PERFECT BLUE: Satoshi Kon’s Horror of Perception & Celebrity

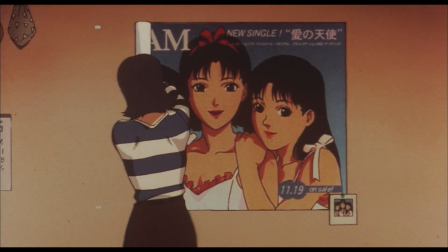8:17 That decision exposed her to new people trying to exploit her, but it also turned her old fans on her.
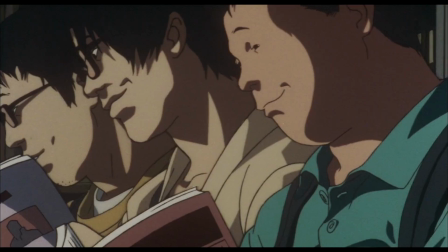8:24 Memania's violent obsession is the most extreme version of that backlash, but it's everywhere.
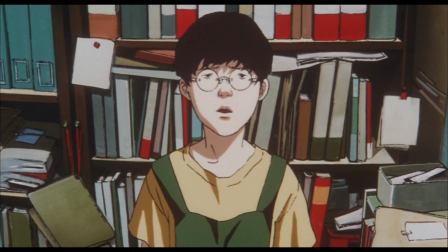8:30 It's a terrifying idea that all that paranoia you feel is true, embodied in a person with the worst intentions.
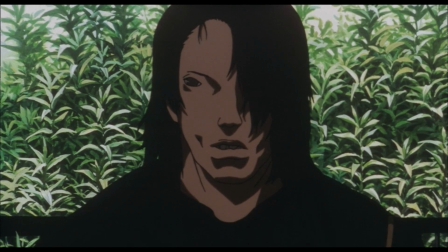8:38 While the art, editing, and shot composition of Perfect Blue by Kon and cinematographer Hisao Shirai and editor Harutoshi Ogata is designed to confuse us,
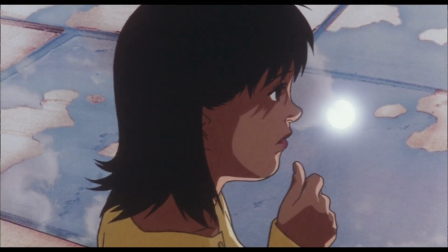8:47 there are some key hints as to what's illusion.
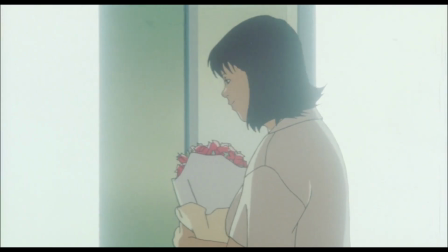8:50 Specifically, it's the presence of blinding white light that comes from delusion, like the bright stage lights desired by so many here.
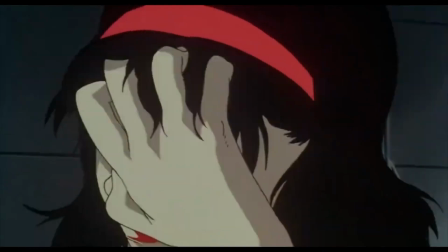8:58 It ultimately hides the truth, and the person lurking within Mima's delusion.
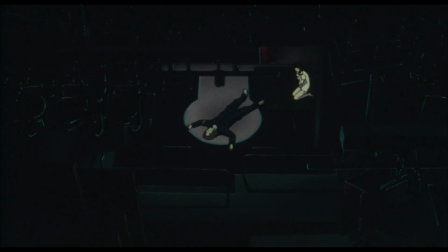9:03 And for a film filled with so much metaphorical darkness,
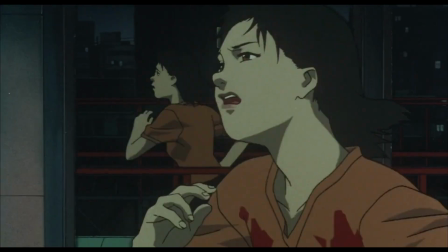9:06 it's literal darkness that ends up being the most comforting because it assures us of reality.
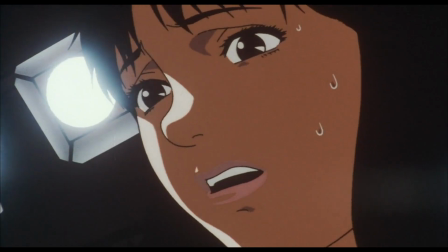9:12 As the movie goes on, the line between reality, fiction, and hallucination blurs more and more.
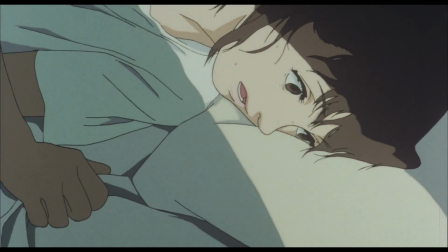9:18 Experiencing flashbacks, waking up from nightmares, and acting in scenes from Double Bind,
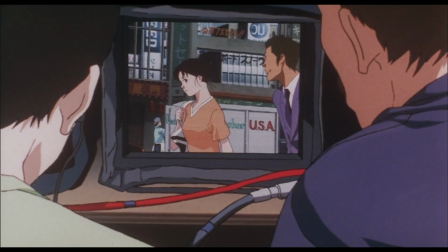9:23 we're never cued to what's real and what's not until the moment is over. And even then, those distinctions become less and less clear.
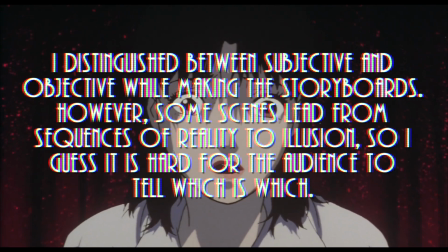9:31 Kon said, "I distinguished between subjective and objective while making the storyboards.
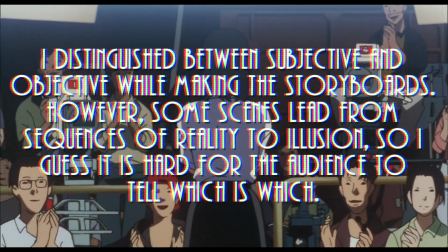9:37 However, some scenes lead from sequences of reality to illusion. So I guess it is hard for the audience to tell which is which.
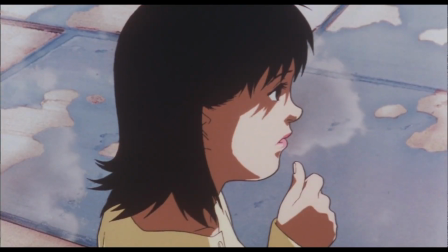9:45 However, it is not the object of the film to distinguish them. Eventually, scenes, characters, lighting, even cuts are propelled by Mima's perceptions,
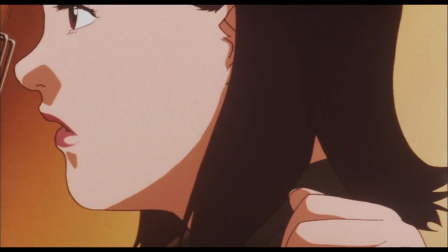9:53 to the point that the filmmaking techniques are almost noticed by our lead as sudden changes in the world around her.
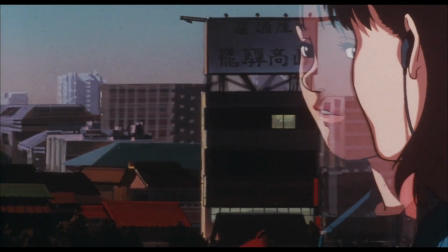10:03 There's an increasing amount of reflections found, at first reflecting reality,
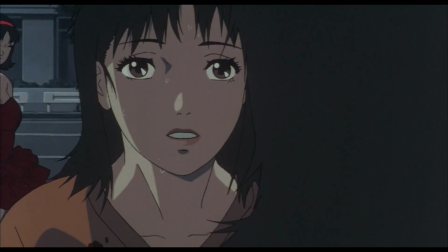10:08 then bringing hallucinations to life, and then revealing the reality behind those hallucinations.
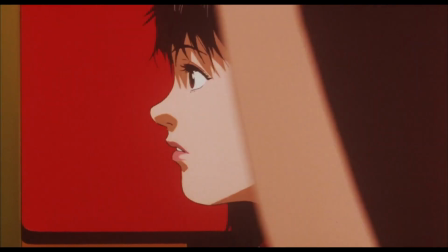10:14 Beyond literal reflections, the most disturbing metaphorical reflection is Mima's room.
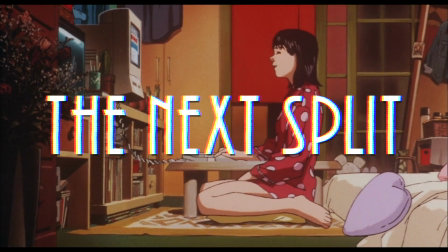10:19 The next split.
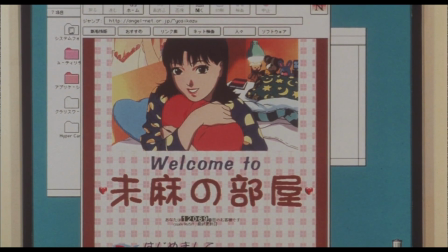10:21 Our actress discovers that a website called Mima's Room is run by someone pretending to be her, and detailing the true-to-life decisions she makes.
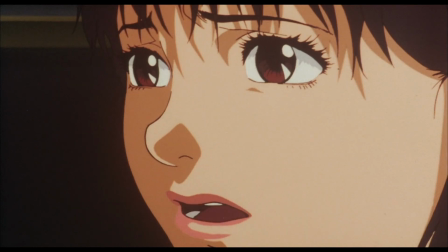10:29 She's intimately known without knowing, and over time, the Mima's Room creator turns on her, saying she's being forced to ruin her career.
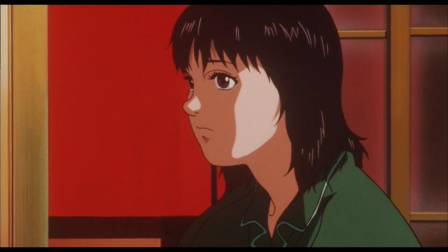10:38 Eventually, Mima's Room starts dictating the reality of Mima's life instead of the other way around, a split in private and perceived personas.
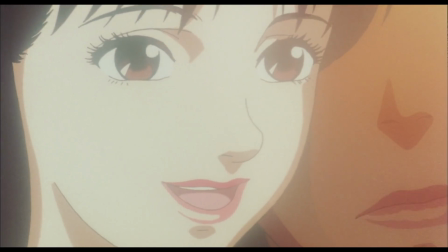10:47 These personas are masks, the masks we choose to wear or that are placed on us by other people in our lives or by the public.
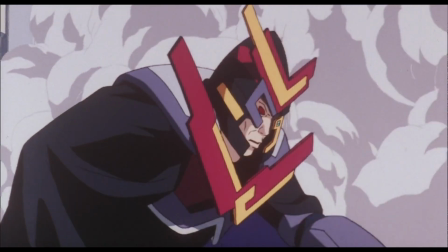10:54 Kon's disorienting opening scene of a Power Rangers-like show is itself a mask on the film within, complete with people wearing masks.
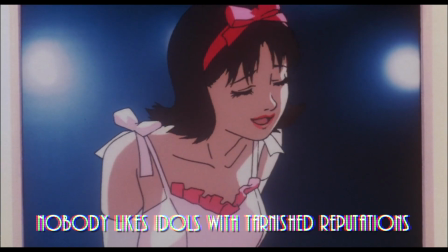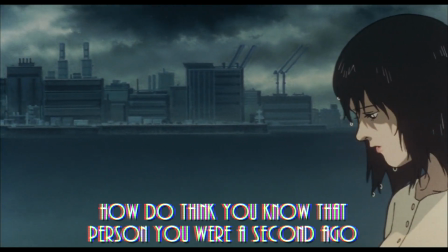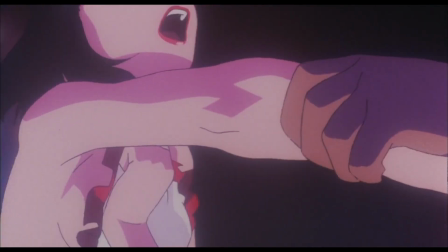11:12 Another split. Eventually, Mima agrees to be part of a rape scene in Double Bind.
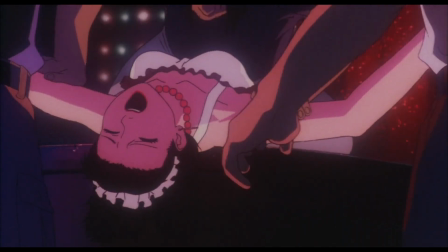11:17 And while it's clear that this is acting, it's also horrific, and the shock of the scene causes her to dissociate.
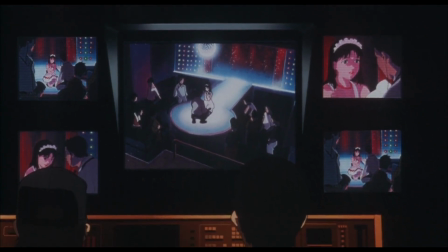11:24 Years later, Kon would say he went too far, and was trying to provoke a reaction when the film was originally meant to be an OVA.
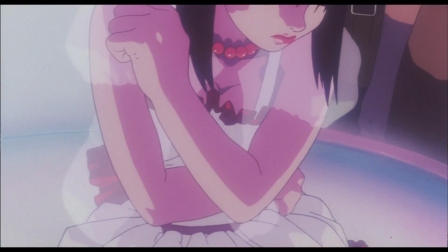11:31 It's a scene that real Mima chooses out of the belief it will push her forward in her career.
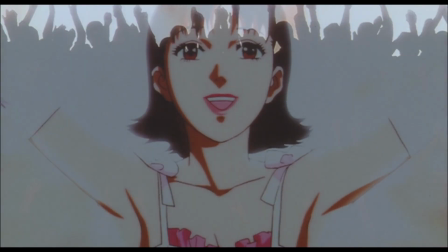11:36 Is that actually true?
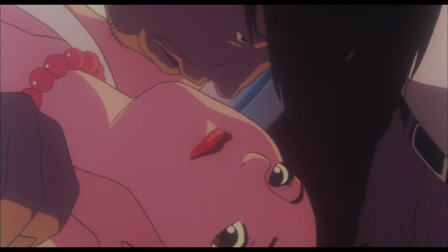11:38 Kon lets us decide for ourselves, but also illustrates this as another extension of the industry's exploitative nature.
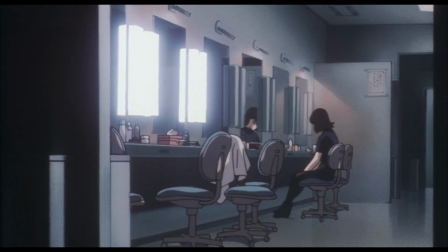11:46 This is the death of Mima's old self, and the true start of her new self.
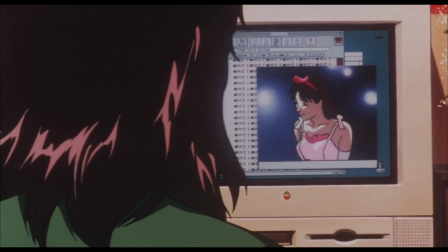11:50 But it also brings her virtual pop idol persona to life. It starts with a talking reflection.
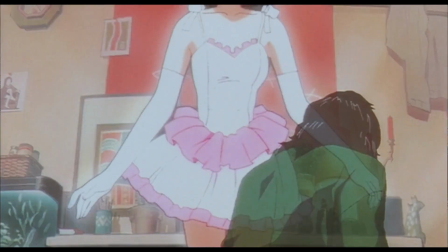11:56 But soon, Mima sees a pop idol version of herself accusing her of not being real and tarnishing her image.
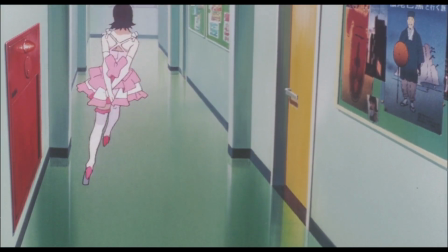12:03 Inside Mima, there are two fish. The lighter-than-air, skipping, glowing pop idol, and the panting, earthbound, darkly lit human.
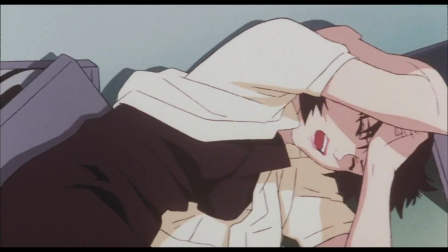12:11 A choice will need to be made.
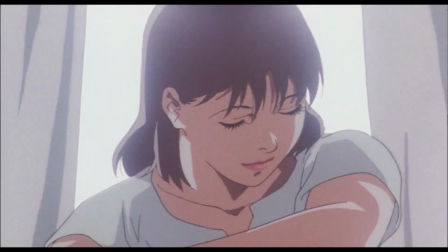12:17 Soon, Mima agrees to a photo shoot that quickly exploits her. Another despicable act that's simply become accepted as part of this world.